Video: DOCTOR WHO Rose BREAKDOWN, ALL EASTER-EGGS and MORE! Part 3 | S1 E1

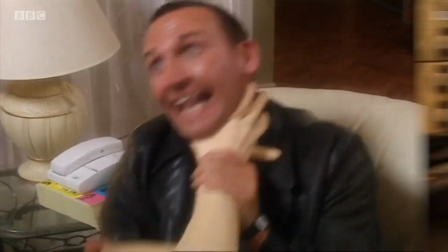Hello and welcome back to Where's the Bandwagon, my name is Will and this is part three of my breakdown of Rose.
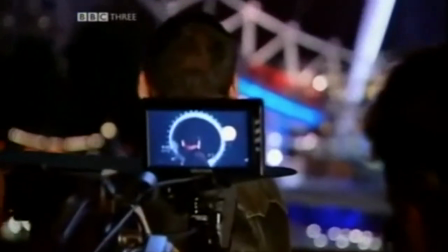If you haven't seen part one or part two you can click the card on the top right hand side of the screen, otherwise let's just jump right back into it.
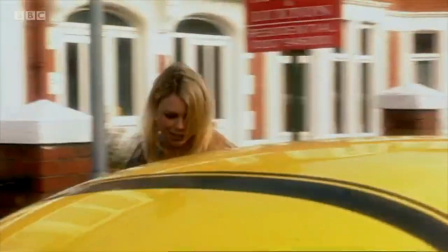When Rose returns Mickey is obviously a plastic man and a lot of people wonder why she can't tell he's an Orton.
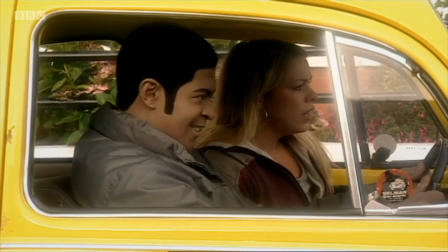Here the clear visual changes between Mickey and Orton Mickey are for the audience's benefit.
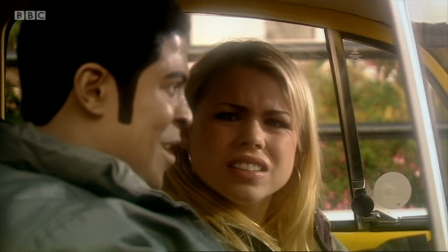In Spearhead from Space, the classic Doctor Who story mentioned earlier, it was made clear that people in the show have a hard time distinguishing real people from Orton's.
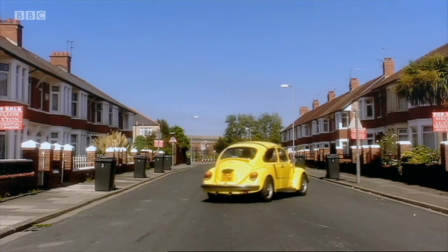This is also indicated earlier in this episode when the doctor says this You're not plastic mate.
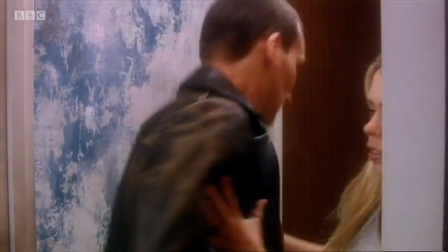No. Bonehead. Bye then.
Showing that even the doctor can't visually tell the difference. Rose and Mickey go out for dinner and Rose is talking about possible job options.
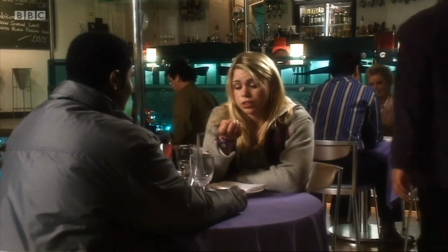Suki said they had jobs going in the canteen. Is that it then? Dishing out chips?
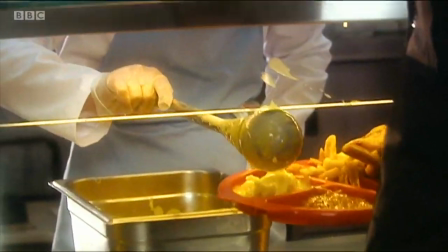She would eventually try her hand at serving chips in school reunion.
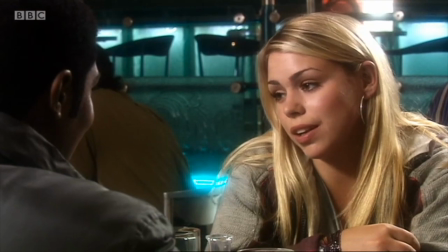Rose says it's all jimmy stones his fault and left school because of him look where he ended up rather bizarrely russell t davis massively
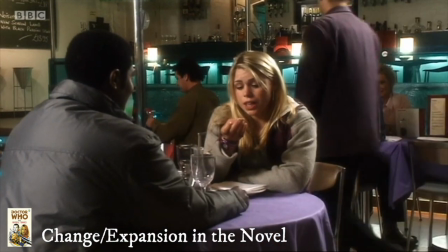expands on this character jimmy stone in the novelization of rose story time rose dumped mickey when she was 16 to run off with jimmy stone jimmy stone then ran
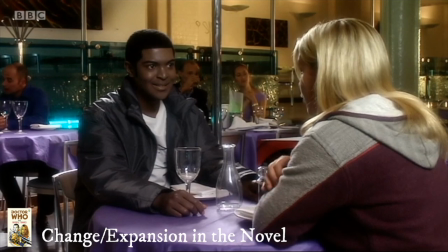off and stole rose's computer this being the reason why she needs to borrow mickey's earlier in the episode rose gets back with mickey after she found out that
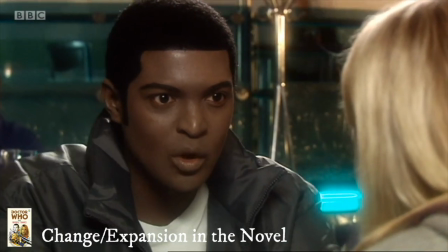he remained faithful after she ran off with this other man does that sound familiar in the book it is noted that during the 2005 Orton
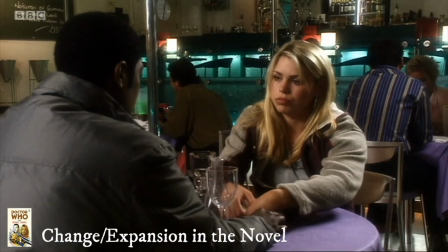invasion Jimmy Stone was robbing his current girlfriend when he was killed and chopped up by Orton's who are much more violent in the book adaptation.
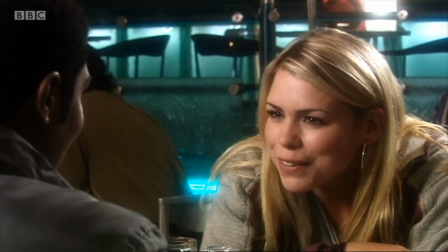Well goes around comes around Jimmy. Orton Mickey tries to change the subject to talk about the Doctor.
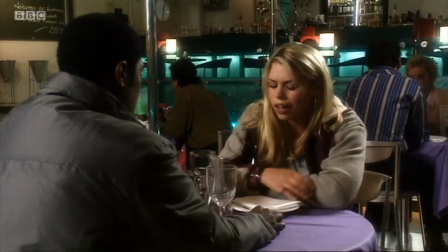This reminded me that his view will change throughout the rest of Rose's
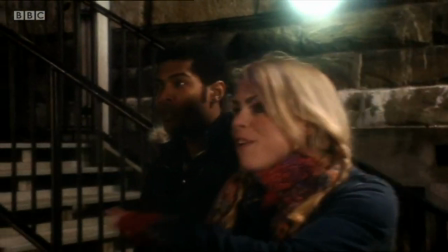time with the Doctor as she starts to constantly talk about the Doctor and their adventures with Mickey wanting to talk about anything else.
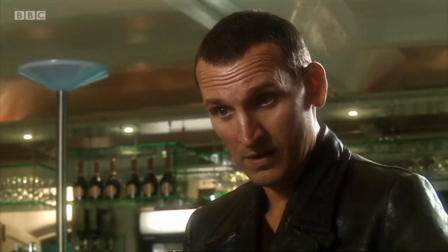The Doctor arrives to save Rose and they go out to the TARDIS, during which the Doctor name-drops the sonic screwdriver.
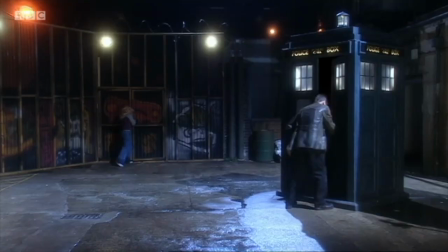When the Doctor first walks into the TARDIS the background behind him is black.
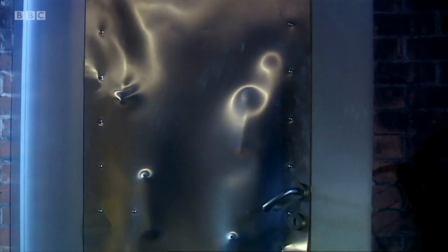This is the same as how the classic series used to look, however this is done just to not give any indication about what's inside to new viewers who don't know what awaits them.
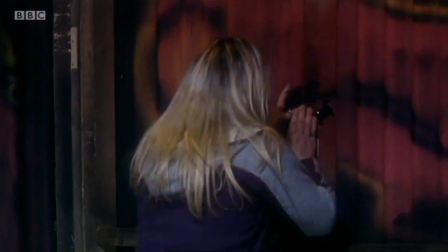I love that Rose understandably tries everything before going into this small box and when she does we get this wonderful close-up shot of her reaction.
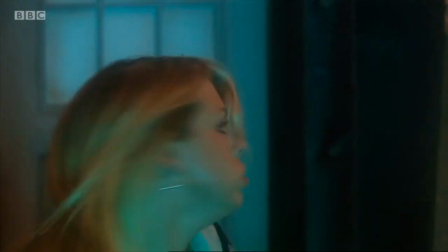Initially Russell T. Davis wanted the viewer to share in Rose's view of seeing inside the TARDIS for the first time.
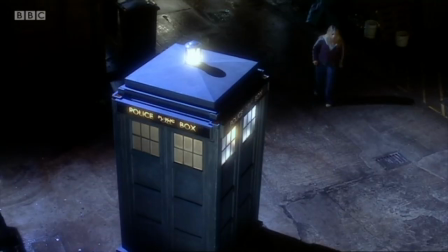However, the director at the time changed it. I personally think it works so much better.
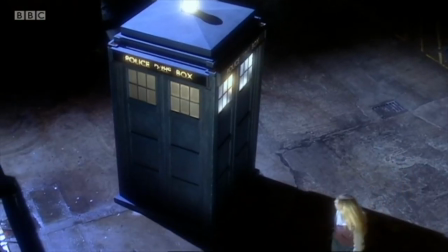Russell T. Davis also remarked that he wanted us to follow Rose into the TARDIS all in one shot, but it was not feasible on his budget.
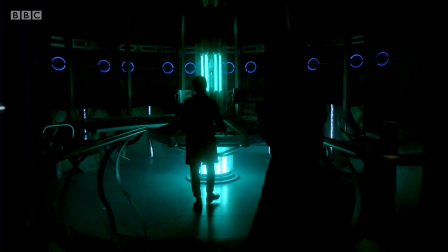This effect would later be accomplished in 2012's The Snowman and later in Day of the Doctor. As she enters, you can also hear the Doomsday music.
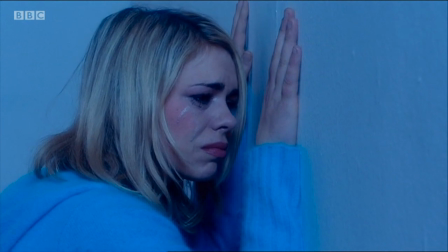This is the same music that would famously be played when Rose becomes trapped in a parallel earth. The Doctor says, The assembled odds of Genghis Khan can get through that door,
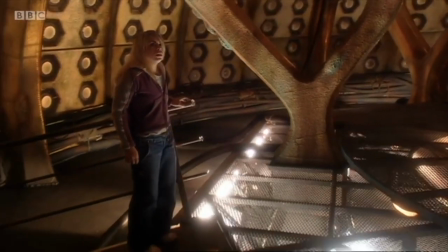And there are many accounts in external novels and audio dramas where the Doctor encounters Genghis Khan.
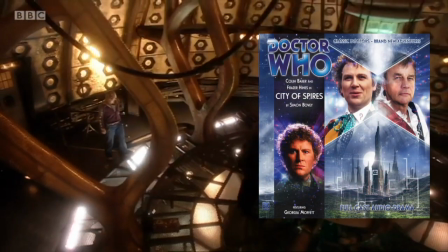However, the most comparable with this is the sixth Doctor audio drama, City of Spires, where it's mentioned that the TARDIS withstood an attack from the hordes of Genghis Khan.
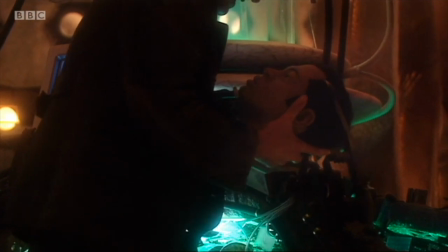This line, spoken by the Doctor, can also be heard in Matt Smith's episode, Journey to the Centre of the TARDIS.
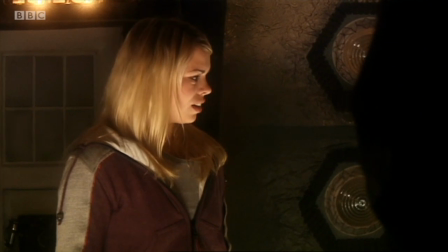Rose says, The inside's bigger than the outside?
Yes.
Which is no, it's bigger on the inside, but it will do.
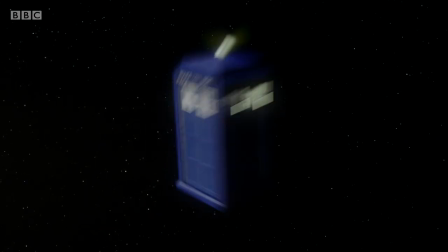In the incredible finale of Day of the Doctor, clips from multiple Eccleston episodes, including from Rose, would be used.
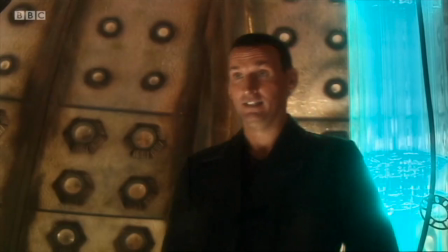The Doctor thinks Rose is crying due to a culture shock, however he doesn't understand it's because she thinks her boyfriend is dead.
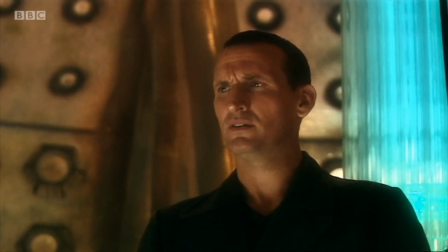Did they kill Mickey? Is he dead? Oh, I didn't think of that.
The coldness and logical reasoning of the Doctor would be explored further throughout the run of the show.
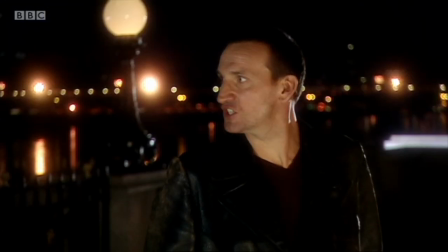Look, if I did forget some kid called Mickey, it's because I'm busy trying to save the life of every stupid ape blundering about on top of this planet, alright?
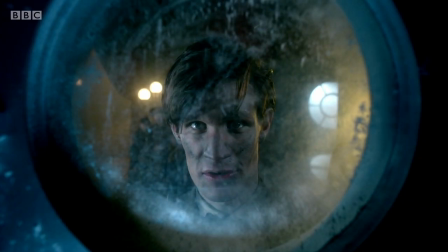And the amount were changed from doctor to doctor.
Do you know, in 900 years of time and space, I've never met anyone who wasn't important before.
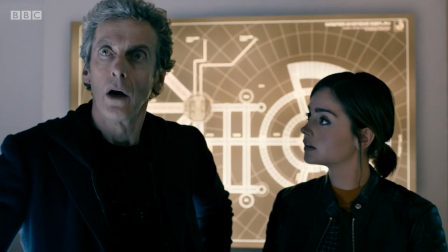The gods. Oh. All right, you are, ah.
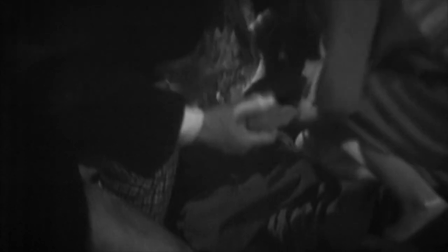This cold logical reasoning can be tracked back to the very first story of the show, as William Hartnell shows cold logical reasoning to save himself and his new companions.
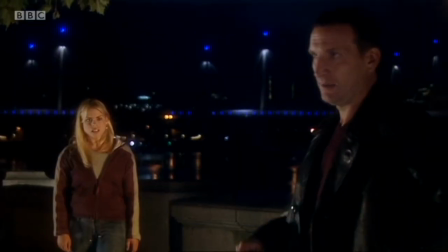Rose questions.
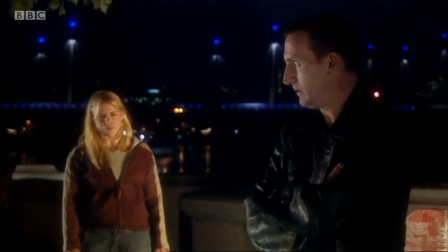If you are an alien, how come do you sound like you're from the North? Lots of planets have a North.
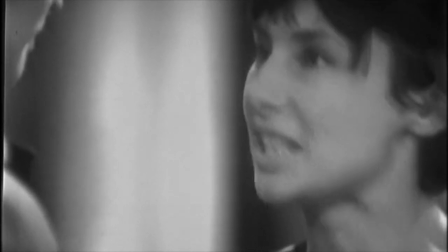A similar statement to this is made in the very first episode in 1963, when Barbara says You are one of us, you look like us, you sound like us.
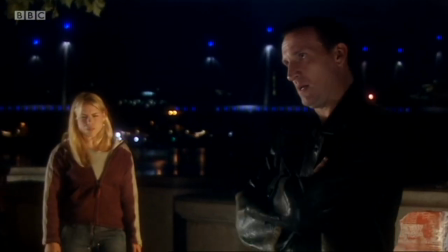The reference to the Doctor having a Northern accent relates to the media attention generated around Christopher Eccleston,
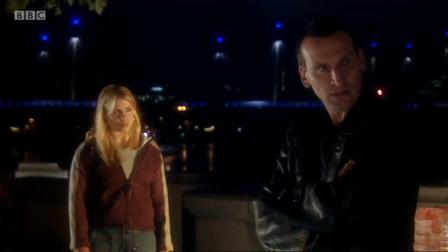who had always retained his native Lancashire accent, not conforming to people's perception of what the Doctor should be like.
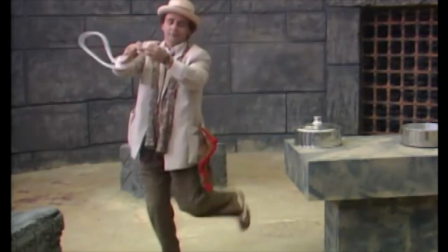He also references the fact that different actors who had previously played the Doctor had themselves differing accents, most notably Sylvester McCoy,
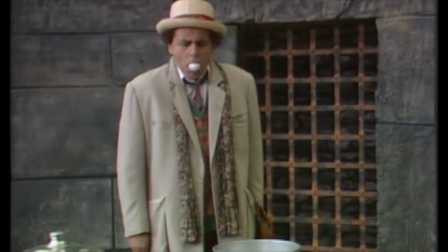whose Doctor spoke with a light Scottish accent which would crop up again when Peter Capaldi took the role.
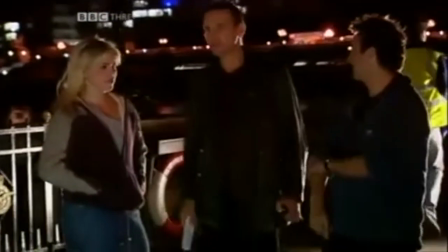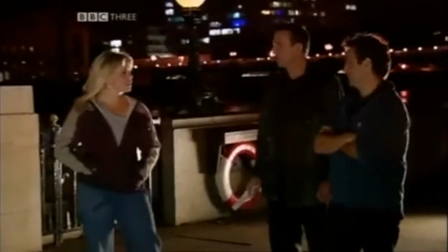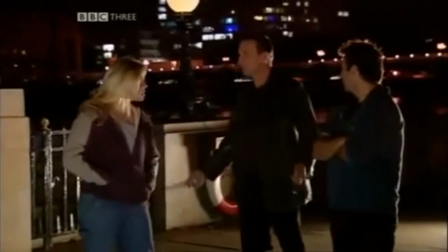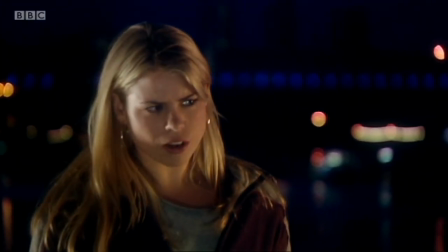The Doctor explains that the Earth is the perfect planet for the nesting consciousness.
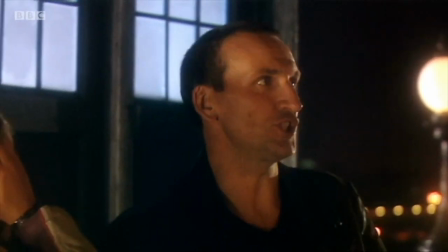This is one of many political statements Doctor Who has made over its tenure, although this reference is made in a subtle way that doesn't pull you out of the story.
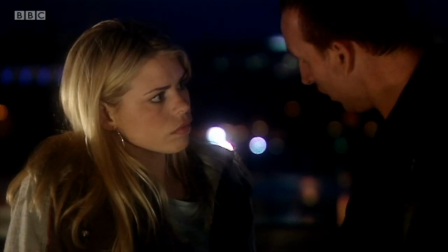The Doctor explains that Its food stock was destroyed in the war, all its protein planets rotted, so Earth didn't it?
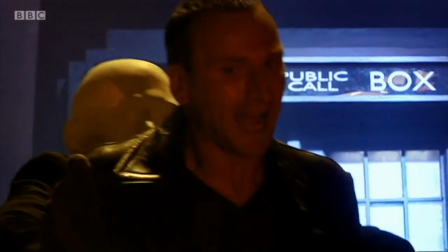Hinting towards future conversations with the Nesting Consciousness about the Time War. We later learn that the Doctor fought in the war, but not much else is told to us until future episodes.
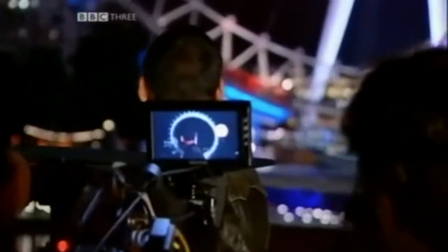The Doctor and Rose run towards the London Eye and grab hands. Russell T Davies wanted to show the handholding to signify that they were a team, team so that they were not questioning their relationship.
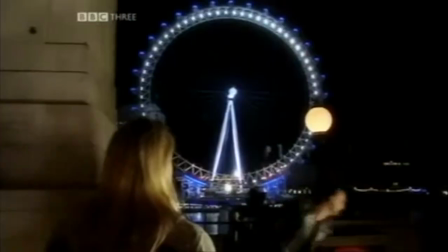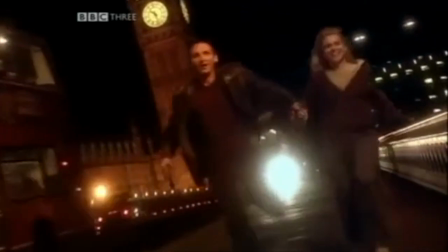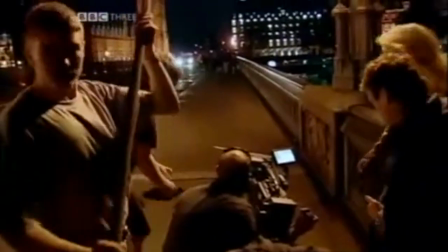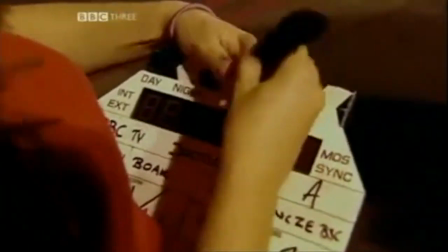The production team also took great effort to capture them running with London buses behind them. sorry?
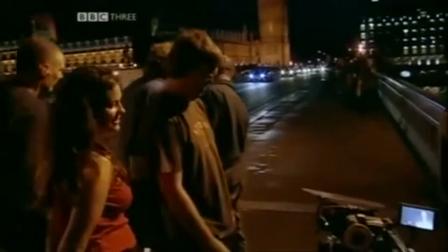You could time the action so a couple of glasses went past. There's not a bus inside, look.
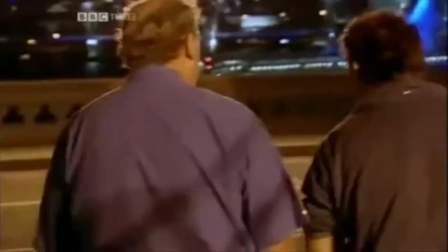Yes. I'm sick of red London buses getting in the back of my shot.
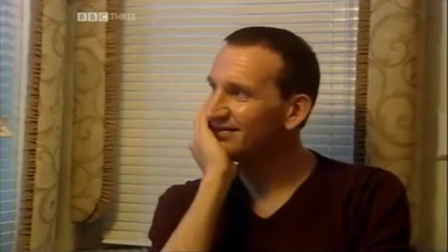The doctor explains what will happen if the invasion begins.
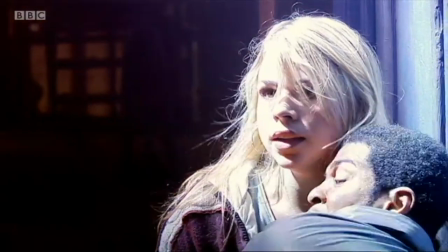When researching I found an incredible thread of people discussing why then when we do see the invasion that not all the plastic things on screen come to life.
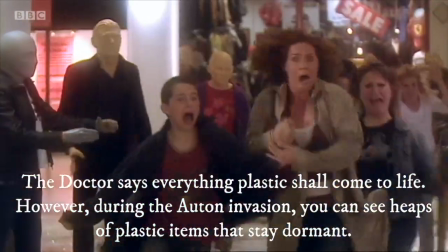I'll just read it out. Someone started the thread by asking the doctor says everything plastic shall come to life however during the autumn invasion you can see heaps of plastic
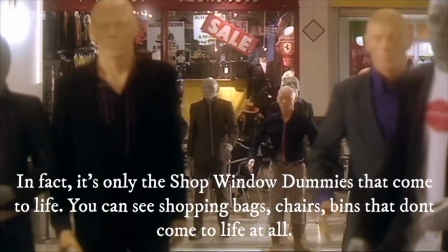items that stay dormant in fact it's only the shop window dummies that come to life you can see shopping bags chairs bins that don't come to life at
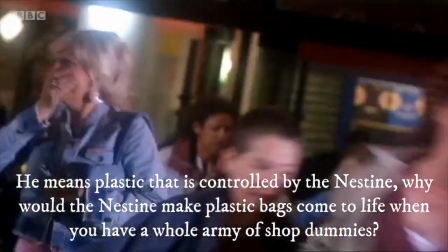all the first reply he means the plastic that is controlled by the nesting why would the nesting make plastic bags come to life when you have a whole army of shop
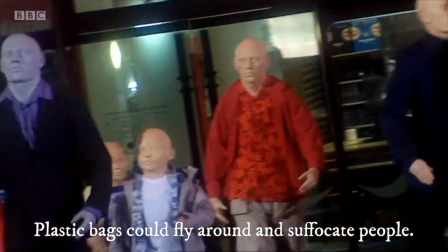dummies someone replied saying the plastic bags could fly around and suffocate people to which they replied considering the way autumn mickey was
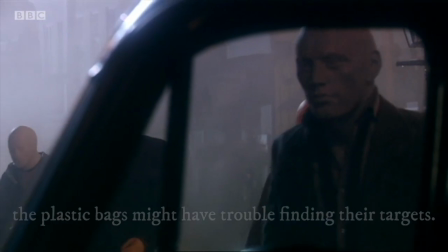blundering about unable to see when the doctor pulled his head off, the plastic bags might have trouble finding their targets.
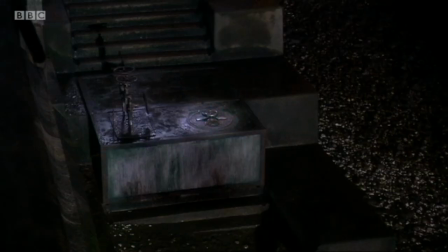Oh, sorry.
Rose finds the hatch down to the Orton's lair. This is after she pointed out the London Eye to the doctor.
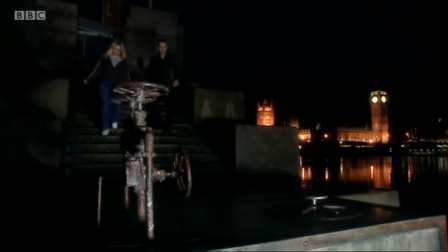This shows that she is again helping rather than hindering the doctor on his adventure, another key point as to his decision to invite her to join him.
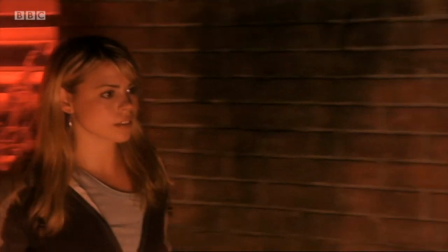The sequences in this lair were originally meant to be much longer, involving another Orton Mickey.
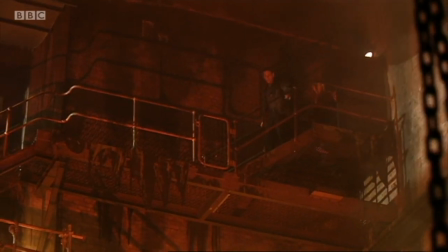However, they had to be cut due to health and safety concerns of the location, which was an unused paper mill in Cardiff.
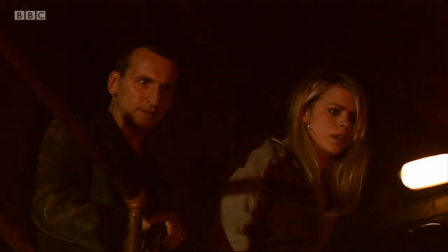The location had to be steam cleaned before filming could even commence. We see the nesting consciousness. One of the most important and overlooked lines in the episode comes when they first enter the room.
I'm not here to kill him.
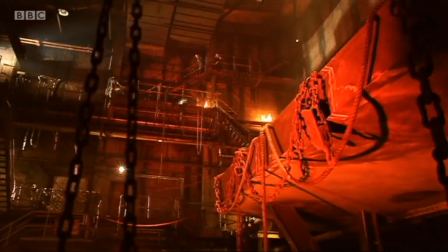I've got to give it a chance.
It's important because it lets the audience know that he doesn't want to be a straight-up killer and that everything deserves a chance.
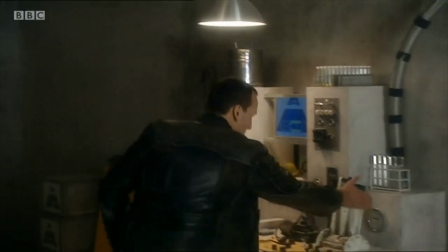This makes his actions in Dalek all the more shocking to the viewer as the doctor immediately wants to kill the Dalek,
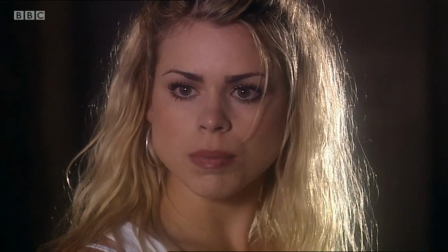further improving the feeling of the Dalek being evil and how much the doctor just hates it.
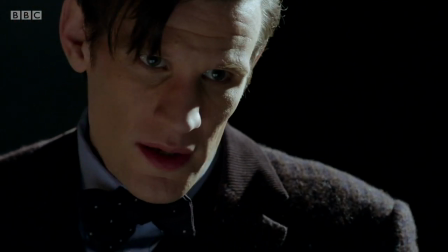We also later learn that this doctor thinks he's just killed his entire race including 2.47 billion
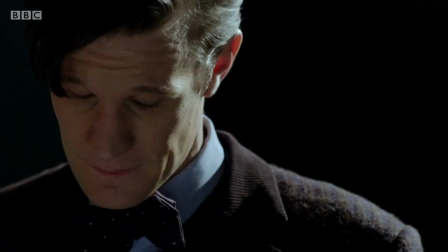children so he'd want to keep his death toll as low as possible as he already has a guilty conscience.
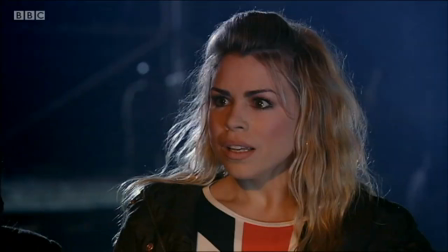This also makes Eccleson's defining moment as the doctor all the more meaningful.
Everybody lives Rose.
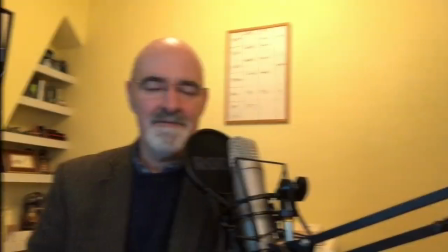Just this once. Everybody lives.
Nicholas Briggs makes his debut in the revived series as the voice of the nesting Consciousness.